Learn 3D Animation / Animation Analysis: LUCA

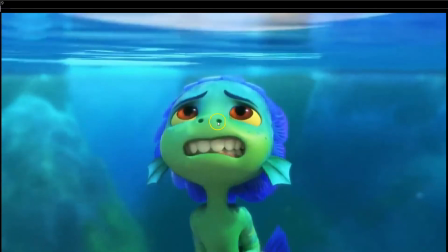[4:08]
So there is a little anticipation before the squash pose of the face. So see how you'll see throughout the whole animation in many films that every time the character is going to change the facial expression, you will have an anticipation to the opposite side, whether it's on the eyebrows,
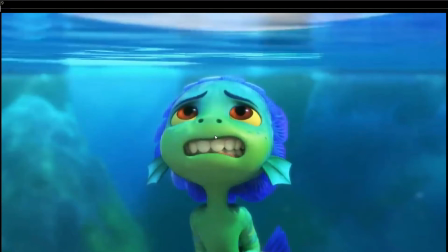[4:27]
in the mouth, the whole face. So many times you want to get that anticipation before the change of facial expression.
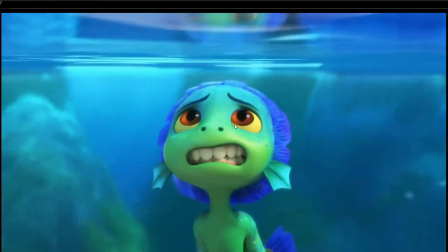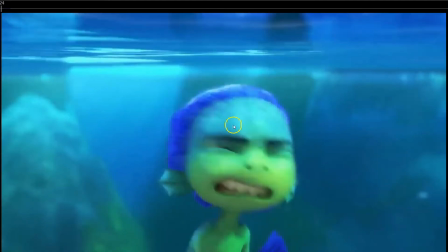[4:43]
But what I wanted to point out, the main thing, is this. Look, the character is quite straight here.
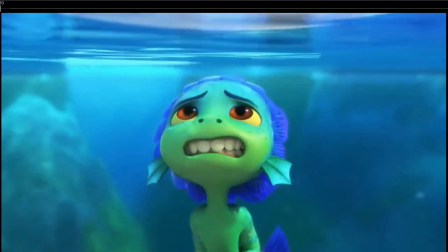[4:51]
So the head is on top and the body is down. See how on this cat, boom!
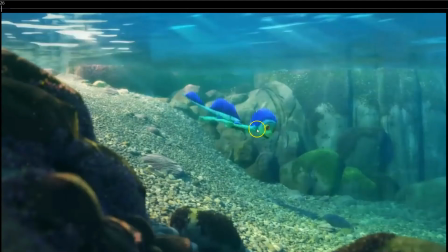[4:56]
What happened here? see how the character is completely changed the pose?
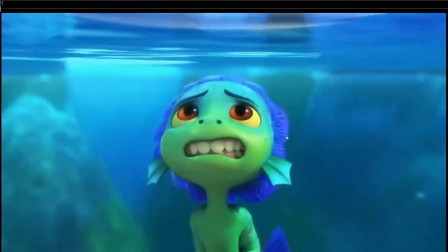[5:05]
But when you see it played, it feels really natural. It feels the inertia is really well animated. So you don't feel like we are missing any part of the animation. Why?
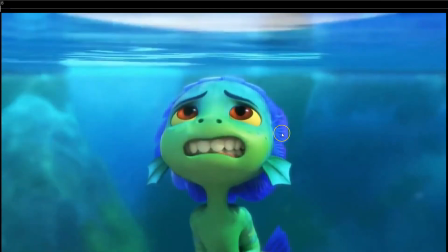[5:19]
Many things. Well, a couple of things. First of all, the inertia.
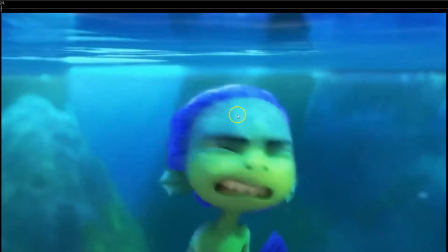[5:25]
See how the inertia that the character moves here, boom.
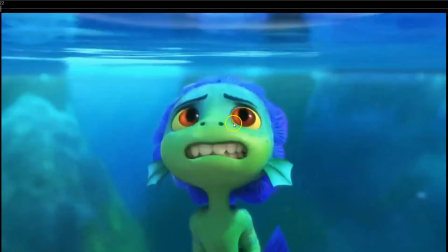[5:31]
See, this inertia matches the inertia of this movement.
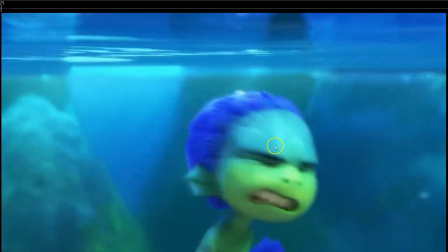[5:35]
So as he begins this movement with the head, then in this shot he has that inertia and then stops.
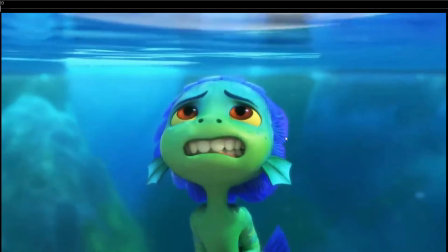[5:43]
But the spacing of the face, the perceived inertia of the character is coherent in the next shot.
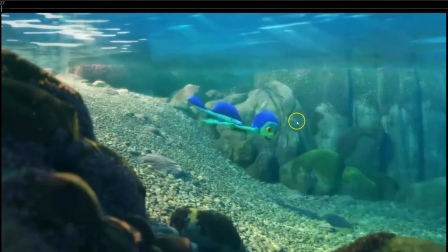[5:51]
So it's not like he's moving fast here and then on this shot he's just completely frozen here, or moving up or moving to the other direction.
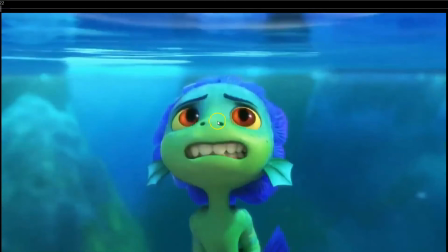[6:00]
But he's moving down, so the inertia is moving in this direction,
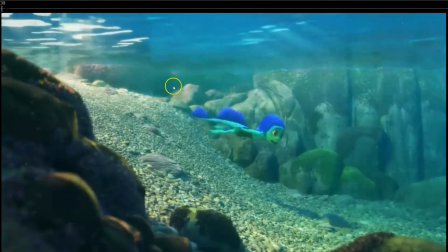[6:06]
downwards to the right, and then in the next shot the inertia is going to the same direction and we feel the same inertia on the character.
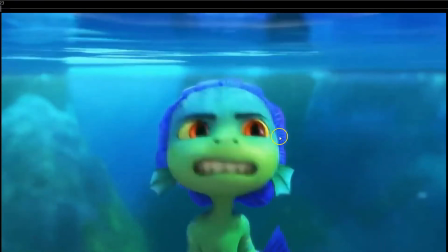[6:14]
So even though the pose is completely different,
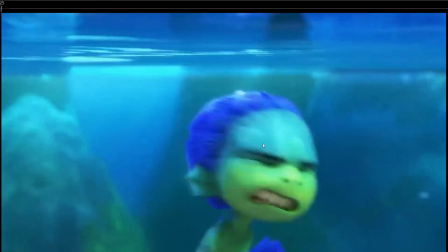[6:18]
we clearly see that we feel that this is the same movement because they match the inertia.
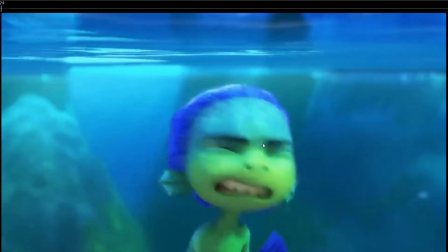[6:26]
They kept the movements
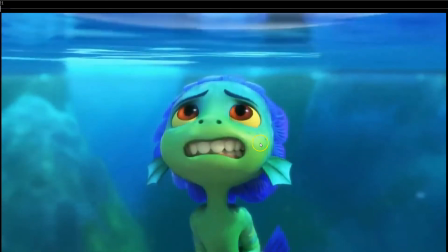[6:31]
coherent between themselves. But the other thing that is really important is the point of attention. Why? Because your point of attention right now is here on his eyes.
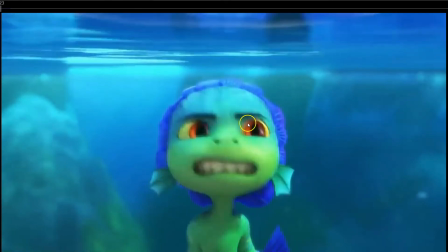[6:41]
Most of the time we're gonna be looking at the character's eyes. So here the point of attention is here, then fast movement.
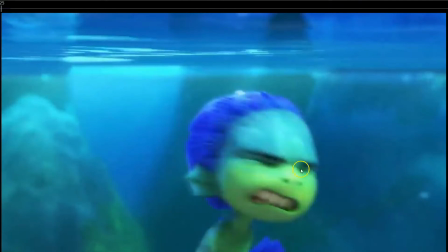[6:48]
Our point of attention is kind of here, all this part, the face, and then look at this.
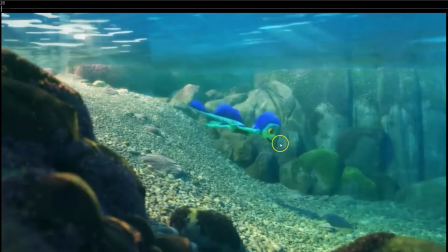[6:56]
The point of attention is exactly on the same point on the camera cut. So if the character was doing the same inertia, but they put the character in this, like here for example, probably we would
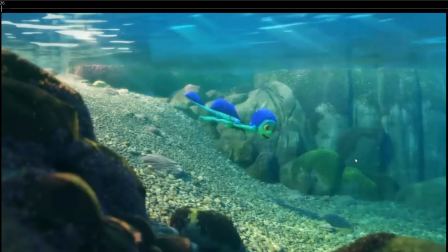[7:14]
feel that it doesn't quite feel right, because the point of attention would have had changed,
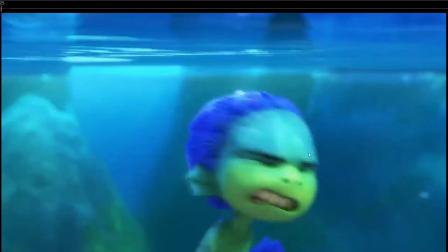[7:20]
and then it just shake us out of the animation.
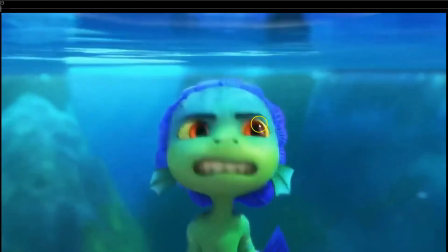[7:25]
But if we keep the same point of attention on the same place, the audience don't feel like anything is missing.
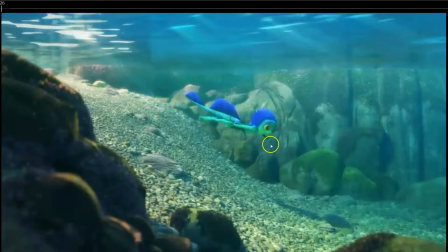[7:33]
So keeping the same point of attention, keeping an eye on the point of attention,
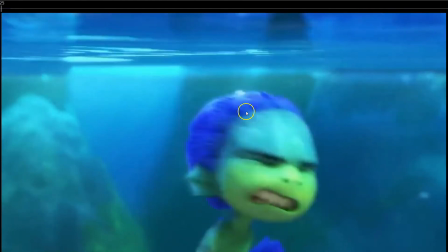[7:37]
and keeping the same inertia and the direction of the inertia is really important to do this kind of, we could say,
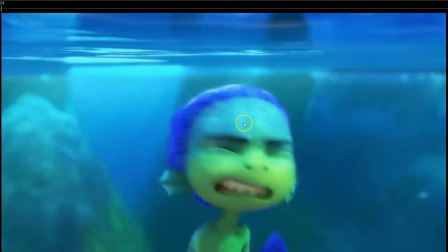[7:45]
cheating in the animation, where we completely erase, we
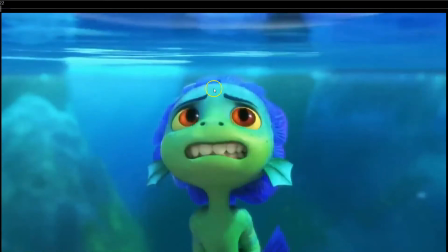[7:54]
don't animate all this part where he just flips around and starts zooming downwards.
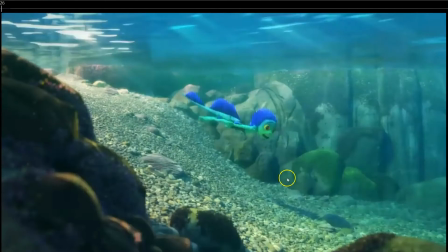[8:00]
We just animate. Look, there's a lot of animation missing between this and this pose.
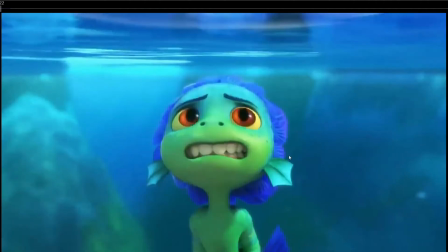[8:06]
But yeah, you get the point. So make sure that when there is a camera cut, both shots match perfectly.
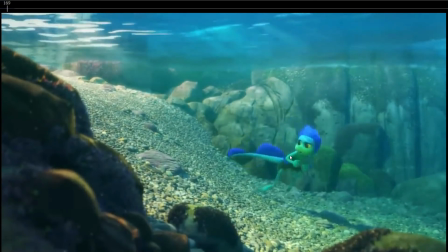[8:17]
Another thing that I really like is here, look how before he's going to do the next movement, we can see on his facial expressions his intention.
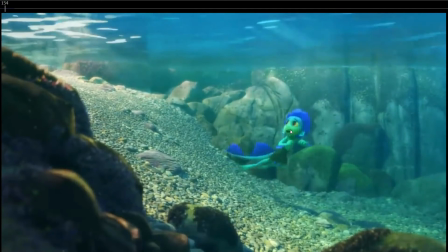[8:26]
So he's looking up, this is where he wants to go,
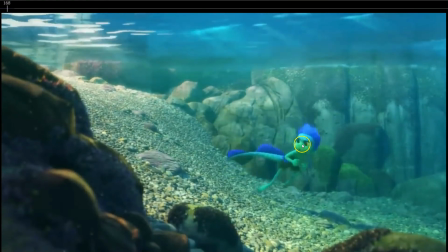[8:36]
and then looks down like, okay, I'm decided to go up, and then boom, tries again.
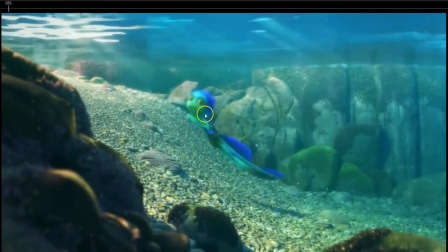[8:43]
And then it's funny how just as he's reaching, leads with the head, look at the eyes, just looks back and changed my mind.
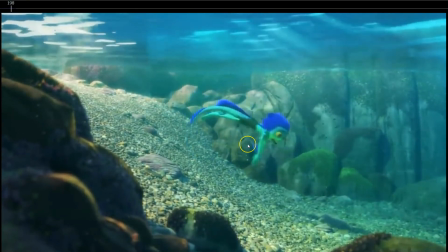[8:53]
So it's really, really great. I really like how, notice the change of pose.
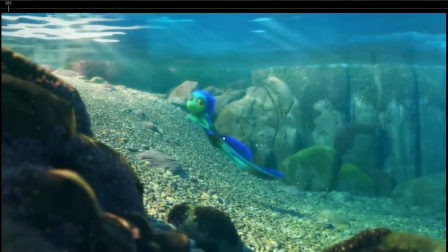[8:59]
So here, look at the hands close to the body, like I'm decided, I'm just gonna push through the water.
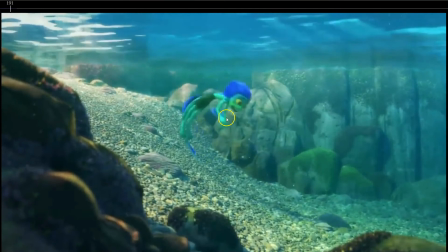[9:06]
But then as he, maybe not, how he straightens the arms, giving that
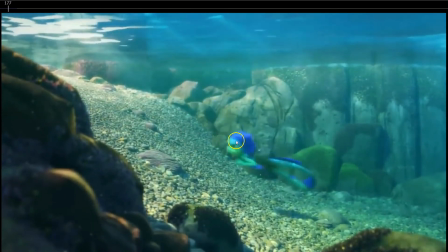[9:14]
changing the pose completely, because here we feel strength, like decisiveness, like he's ready to do it.
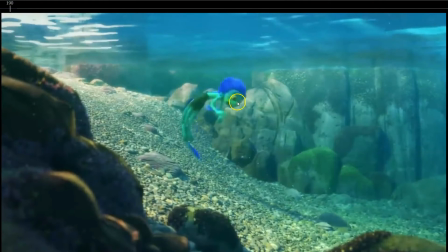[9:22]
And then as he says, oh no, I'm not ready, I'm afraid, he straightens the arms,
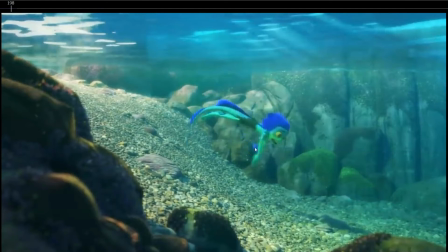[9:28]
and this pose for me is transmitting more of a relaxed, more of a, like he's giving up, you know,
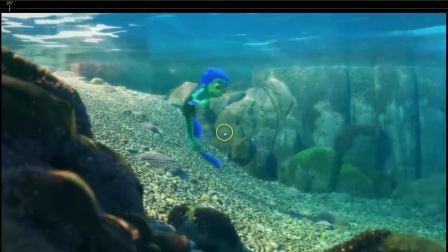[9:36]
like just by straightening the arms here, you completely change the emotion of the character.
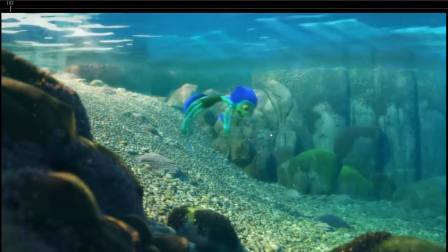[9:44]
Also the face of course helps a lot, but keep an eye on the arms. What can you do with the arms to change the pose and transmit even better what the character is going through? So really great acting choices here.
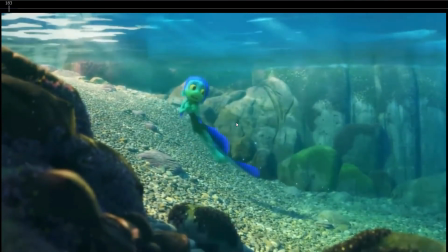[10:04]
I really like the overlap overall, so I'm not gonna analyze that because it's just like awesome everywhere.
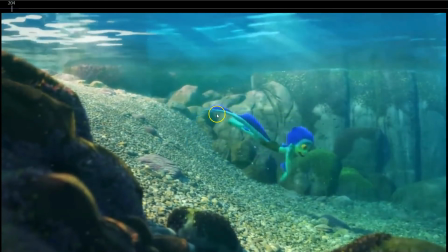[10:11]
See everything here, just like how the tail, everything just really nice overlap. See here as well the hands, the feet mode that I talked about here.
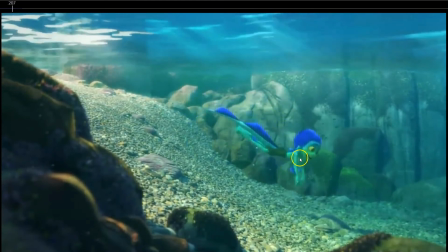[10:28]
See how the hands are relaxed here, and as he stops, look the inertia of the arms.
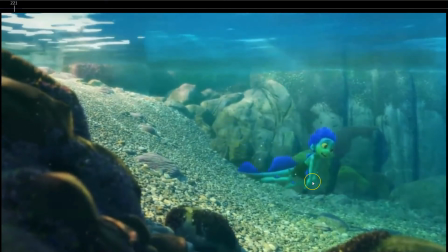[10:33]
So he stops and the arms have a little more inertia and then they settle, because they are transmitting that he's completely relaxed.
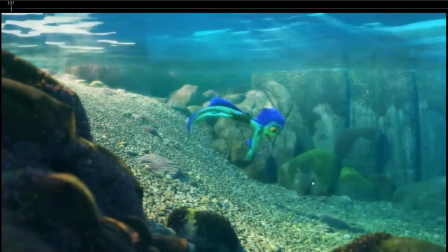[10:41]
He's like giving up. He's not tense anymore. He's just like, oh, like I can do it. So his arms relaxed. See, watch it again.
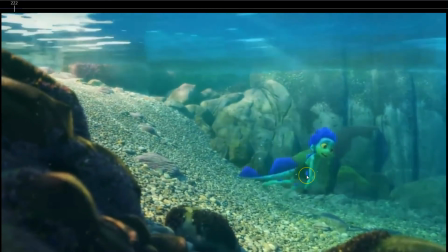[10:51]
See the arms, just that little overlap on the arms just transmits a lot.
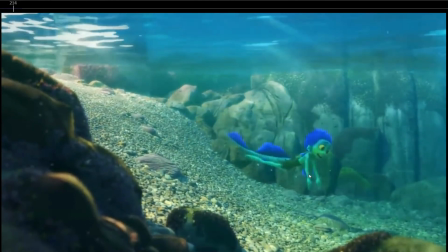[10:57]
So all those little details, because we could just move the character here,
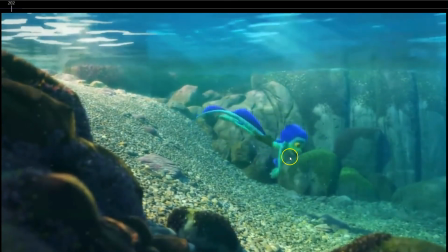[11:04]
they could just have moved the character here and stopped it,
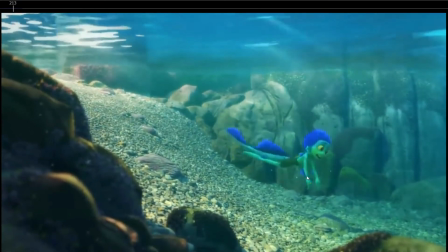[11:07]
but just by adding that small overlap on the arms where they just swing around like completely relaxed, it transmits a lot more, a lot better the emotions of the character.
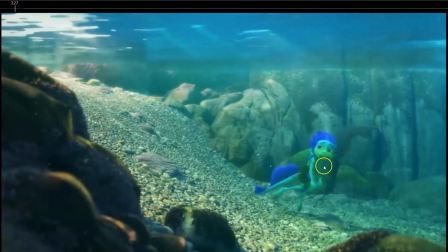[11:22]
Then here again, the arms go from relaxed to, okay, I decide to go again, like, oh, I don't know, maybe yes, maybe not. Look at the arms shaking, the legs as well, they are kind of straightened and then they bend, the whole body tenses up.
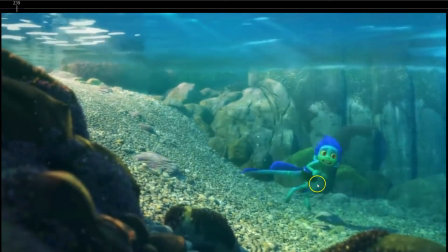[11:39]
So he's like trying to decide. The tail as well, look, the tail is more relaxed, and then as he's trying to decide, the tail tenses a bit, raises a bit.
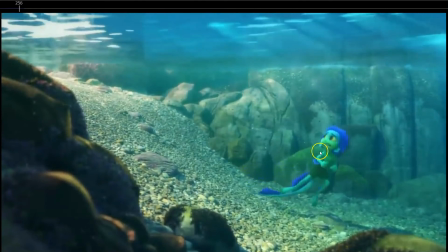[11:49]
So see how they involve all the body on the thought process of the character.
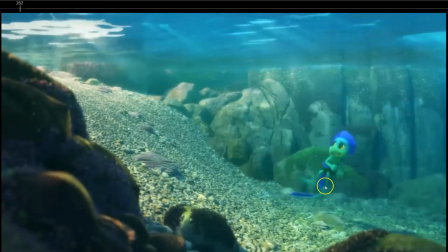[11:55]
And then look, the anticipation, so the whole body squashes, beautiful squash pose. So look at how the legs raise, the torso rotates down, so goes from a more stretch to a squash pose and boom, stretch pose.
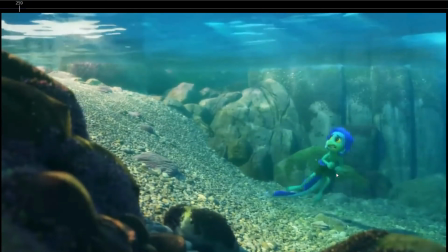[12:13]
So you have that really nice contrast between straight, squash, straight.
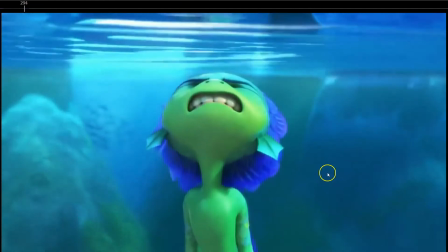[12:18]
So really nice there. Also, I really like this.